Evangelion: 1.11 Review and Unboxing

Alright, I just want to talk about one thing, and it is a spoiler. Spoiler for this movie, and also spoilers for Neon Genesis Evangelion, the original series. You have been warned. So let's talk about Lilith.
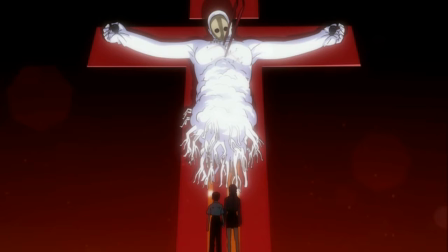[8:37]
I think that's the name of him. The angel on the cross. Let's talk about the fact that they decided to show him this early on in the series.
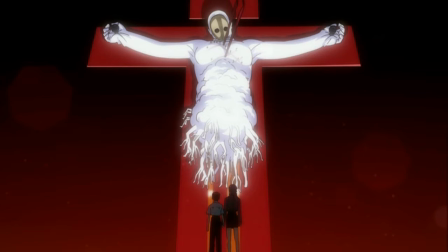[8:54]
While I will give it a pass because they're clearly doing something different this time around, I do think that it takes away the whole mysterious vibe behind Nerve.
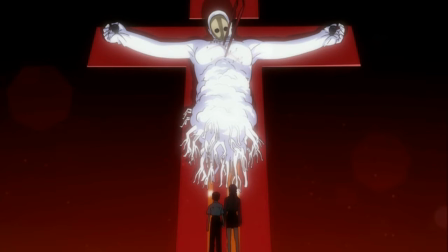[9:13]
In the original series, we didn't see Lilith until halfway through. It was either episode 15 or 16. I remember after I saw the episode, my mind was like, what? Amazing.
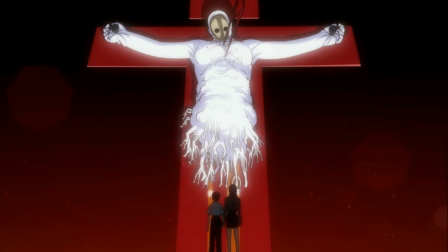[9:29]
Because it really showed that there was more behind Nerve than meets the eye. Nerve was hiding something, and we had no idea what they were up to. But the fact that Misato knows about this angel
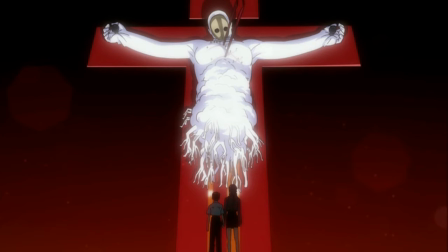[9:52]
And the fact that she can show Shinji takes away the whole mystery behind Nerve. But like I said, I will give it a pass because they are clearly doing something different in this version. And I think they're going for the Nerve less mysterious. Maybe they're going for Nerve is more of the good guys than just, Shinji's dad being screwed up. Or Seal being screwed up, or whatever the hell happened in Evangelion. I don't even know.
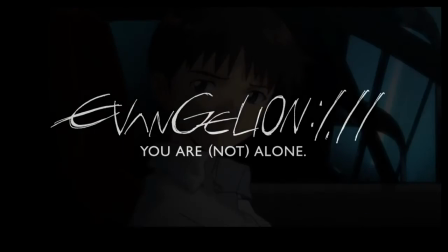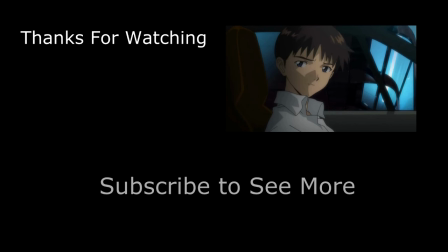[10:43] So lonely, nobody understands me. So lonely, nobody understands me. So lonely, nobody understands me.